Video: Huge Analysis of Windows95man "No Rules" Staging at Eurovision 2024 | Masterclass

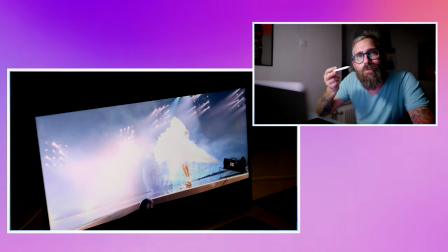[7:50]
You know, this is cool, so this is why you take the tempo is not there,
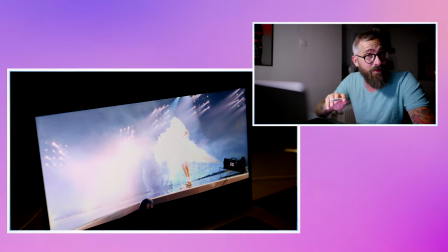[7:54]
because the focus was made make fun again
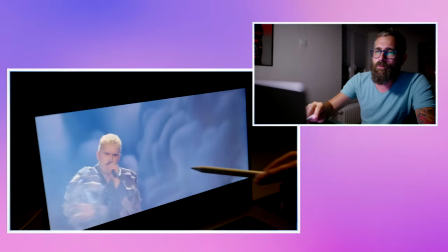[8:00]
no beats only what where you want to focus is this but it's a pity that
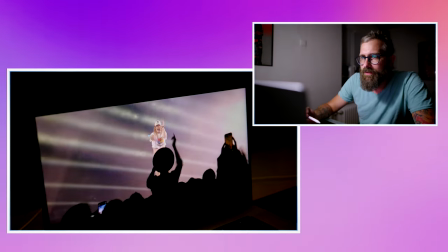[8:05]
this wasn't supported there because here you can see it but in those shots you
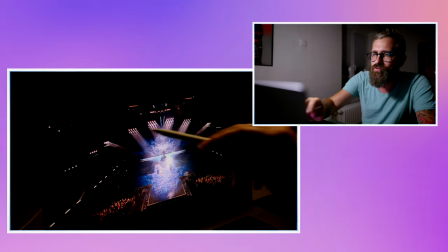[8:10]
cannot do those slides now now you see how light is important because light has a sound right
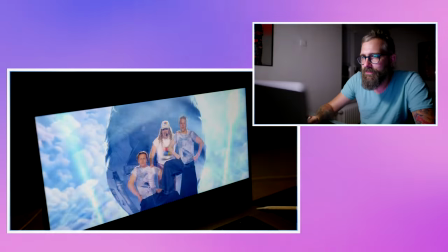[8:22]
this is how it works for a brain again this they couldn't hide it over here but let's see that they put and they play the eurovision cliche so they put
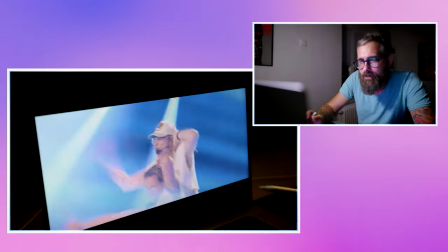[8:30]
the dancers everybody is a little bit like you know on this side of the rainbow but they they nailed it that now he
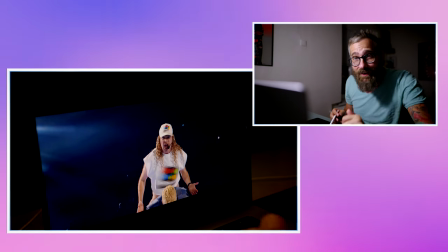[8:39]
comes you know it this is like i remember when i was watching it with ellie live we were just laughing all the time so you don't see those imperfections we were laughing like really honestly laughing and i think this was the goal this was the simple goal in here all the beats are
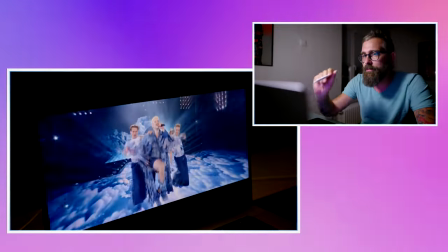[8:55]
supported so the picture looks immediately very dynamic because imagine that those
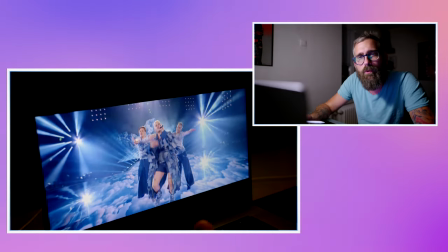[8:59]
lights don't do anything it would feel like like
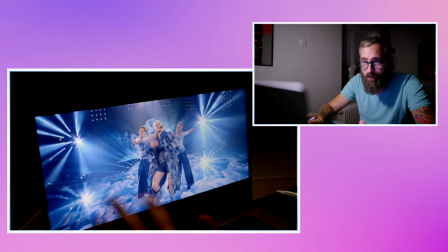[9:04]
something is missing in here nothing is missing it's too much too much of everything same color product everything on but this is clearly on purpose i don't hate it at all
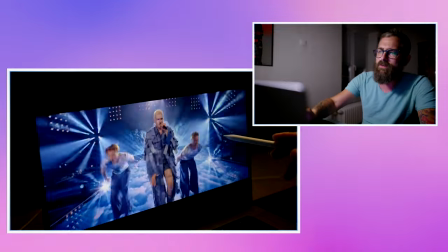[9:14]
now you have this like scene
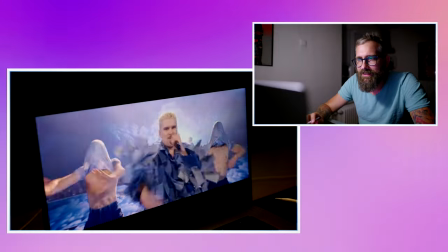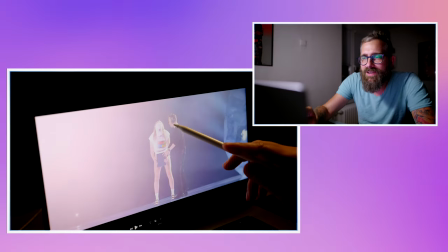[9:23]
there is for example this very nice detail he's also singing how i live look i
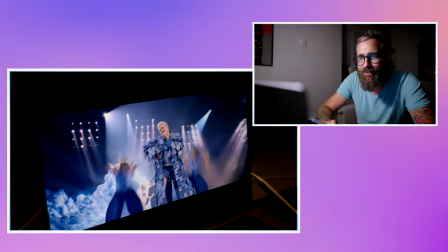[9:31]
wouldn't mind if he's the back vocalist or something he's
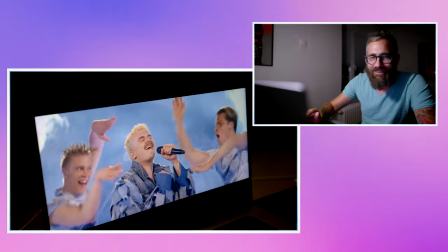[9:38]
still that he's still singing brilliant
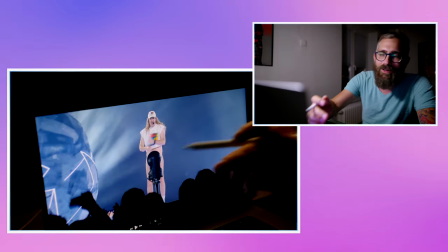[9:42]
you know it's like they use the stupidest props the head of the light that the head of the guy i can beat
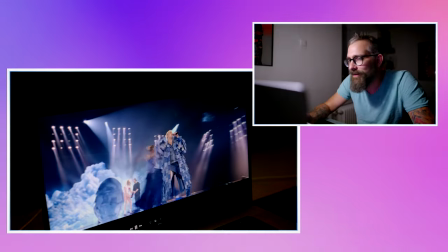[9:50]
it there's nothing like they use those t-shirts okay unnecessary choreography but
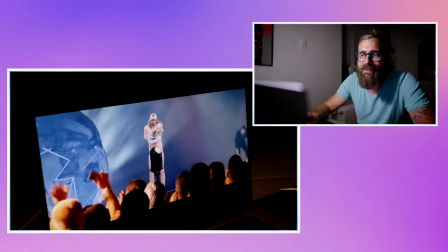[9:56]
fun funny details they're like details it's more like a movie
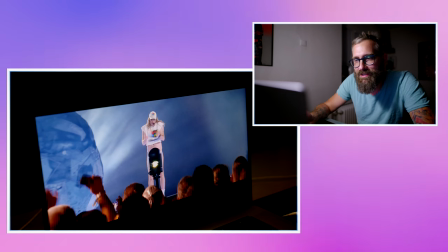[10:00]
with easter eggs you know for me this is this is how i feel this staging for
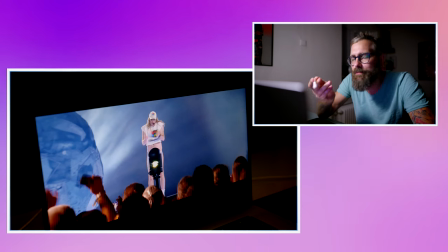[10:05]
me that's why this song for me it's much more an interval act than
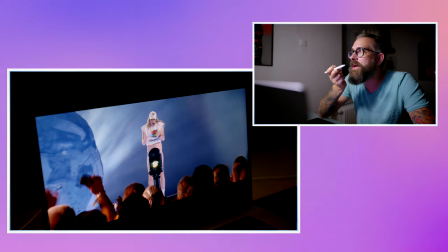[10:10]
a serious song for eurovision because this would like imagine how brilliant such song with such message would be if it's interval act like no rules and then making fun of three minutes you know and so on that would be brilliant okay
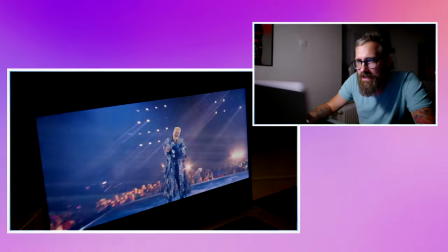[10:27]
now it works the tempo works the camera is more dynamic the edit is dynamic the beat is there the
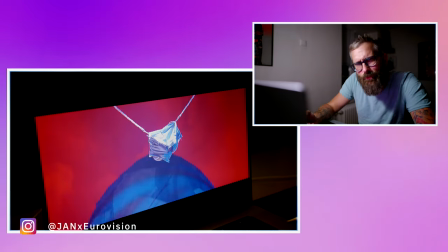[10:37]
beat is supported by movements and then you're like what again and
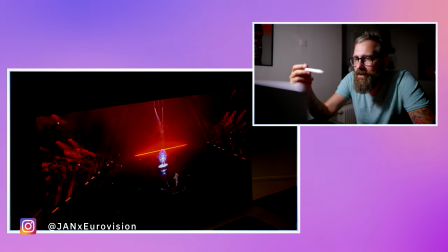[10:42]
then i don't like the red in here what they if because we hear the arena they could expect the arena in my
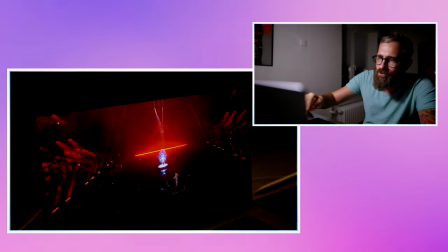[10:48]
opinion they they should show this and they should go like a round shot around the arena or something that you feel the crowd you know you
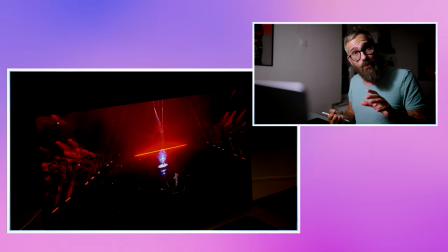[10:55]
now you feel the crowd excited it in my opinion this is what they didn't do right they put this red light it made it like
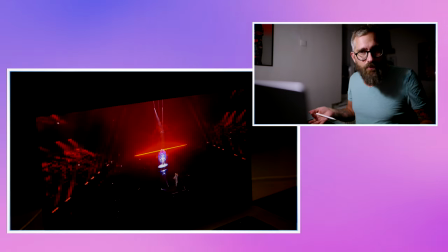[11:03]
oh now we're mysterious moment what the hell there's nothing mysterious about this staging it's just a pure comedy don't you don't need to change
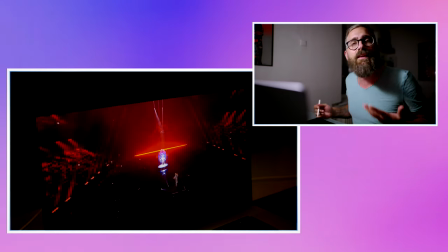[11:10]
the atmosphere suddenly i do it just show me people having fun in here this would be very very appropriate especially when i hear them you
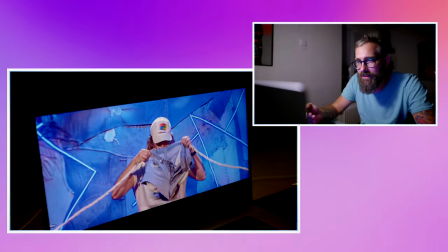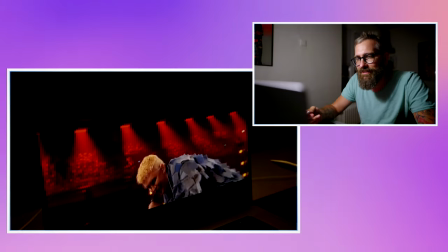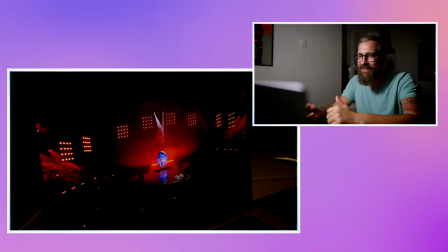[11:29]
cringe but proper one okay i'm ready this atmosphere is not good it's a weird shot also
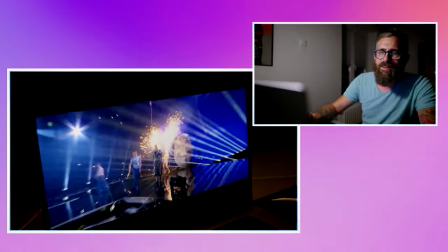[11:40]
and this is cool it's craziness now i really would like to see people in the arena actually now i found out one thing
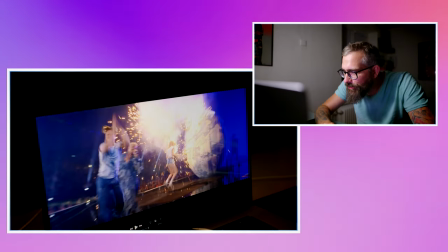[11:48]
the guys in here waiting with the camera no they were the fire extinguishers nice